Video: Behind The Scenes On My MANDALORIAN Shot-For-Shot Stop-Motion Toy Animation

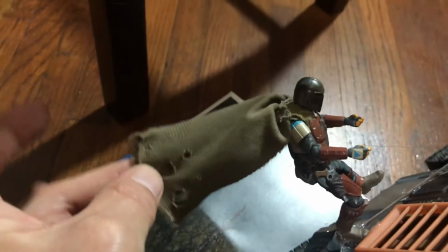So this is actually a old school Kenner
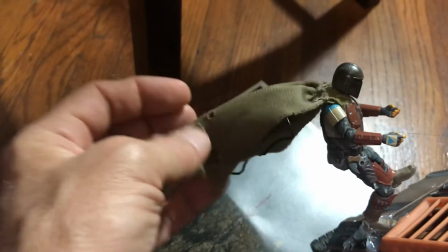squid head cape from an old Return of the Jedi figure, and I've, you know,
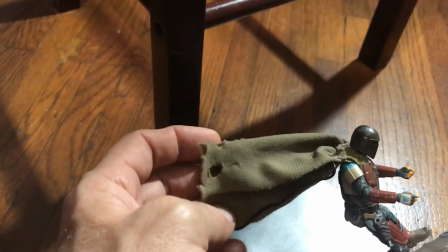folded it over on itself to just show the inside,
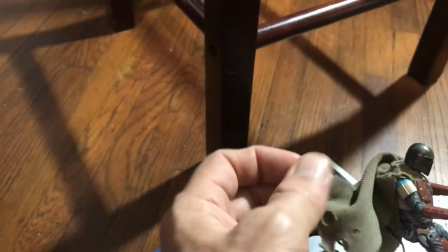and I cut a bunch of holes in the bottom to make it look a little bit aged and beat up,
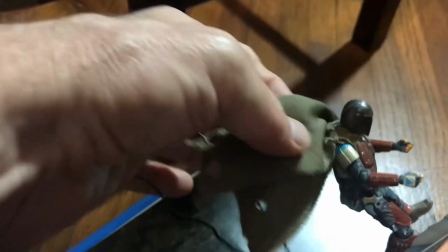but then I just kind of glued it a little on his right shoulder,
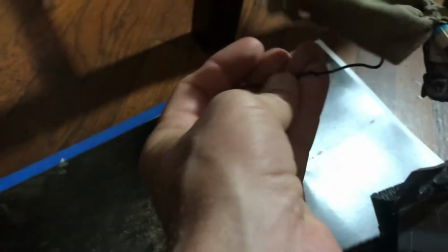draped over his right shoulder, and then I've got this wire.
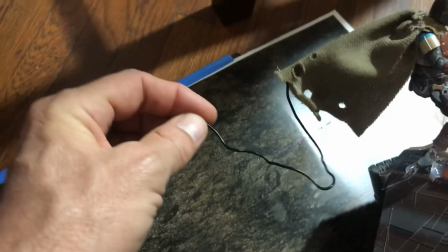It's just running up and down, so I've got two different
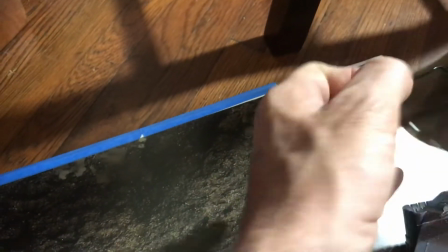sort of parts of the wire that help me manipulate the cape,
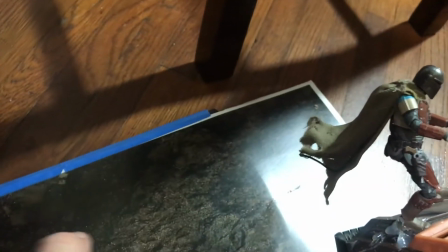and it sort of holds pose. Like, I can bend up that way, and I can bend back around that way.
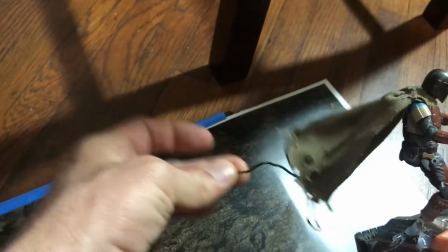You know, pretty neat. But then I've only got it fastened in this one spot.
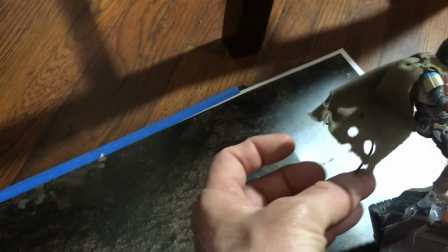I might fasten it, you know, using a tiny bit of glue if I needed it to hold a very specific pose.
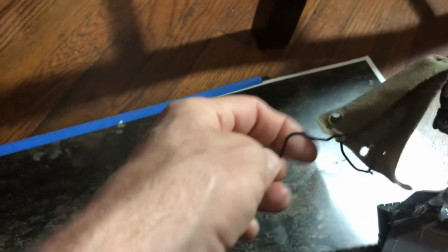But I kind of like the flexibility of just having the wire like this for now, because I can just kind of
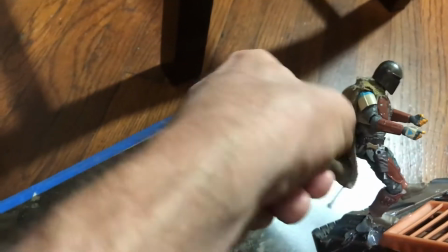you know, jam it up in there and sort of make it work.
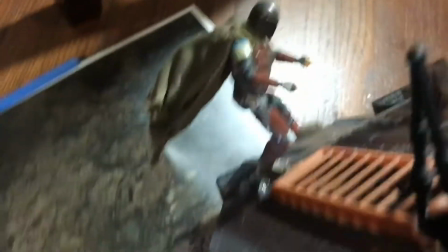I mean, it's, you know, his cape's just supposed to be blowing around in the wind here,
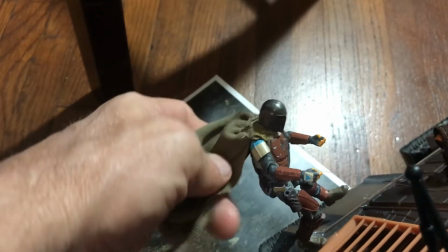so but it's fun to make it have a little bit of continuity and have its own bit of personality there.
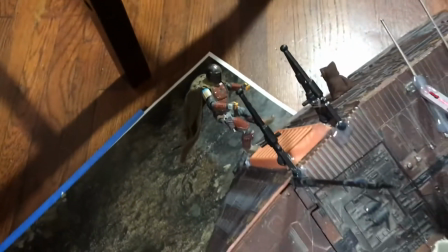Anyway, that's one of the fun challenges of this shot.
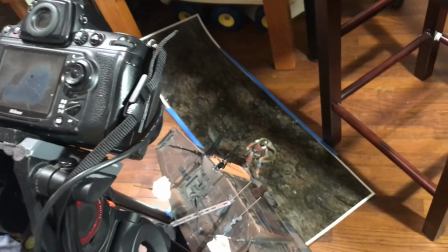Basically ready to shoot here.
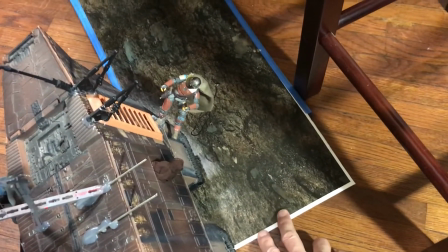I've got this road in the starting position, and I'm just going to pull it along like that.
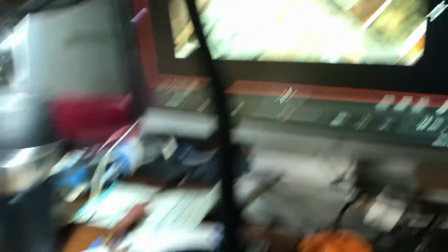So let's see on the monitor here, do a little test.
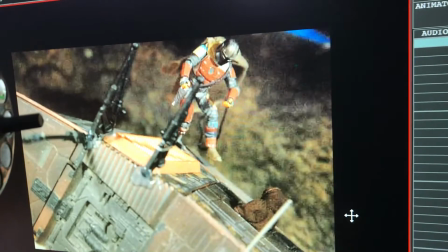I'm gonna pull it with my foot here. Yeah, I think that's gonna work. Oops, I just have to avoid doing that.
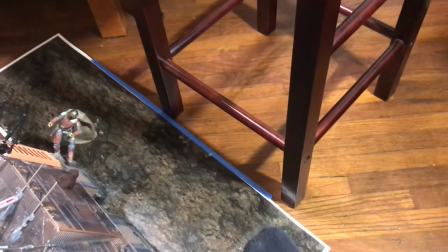So I'm just gonna kind of use this stool as a guide to guide it along.
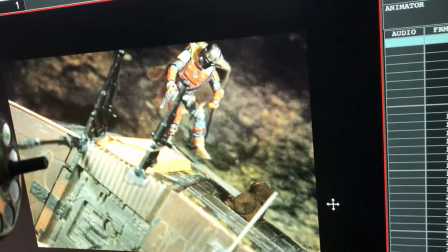And that seems like it should work. And I'm not gonna use my foot when I do it for real.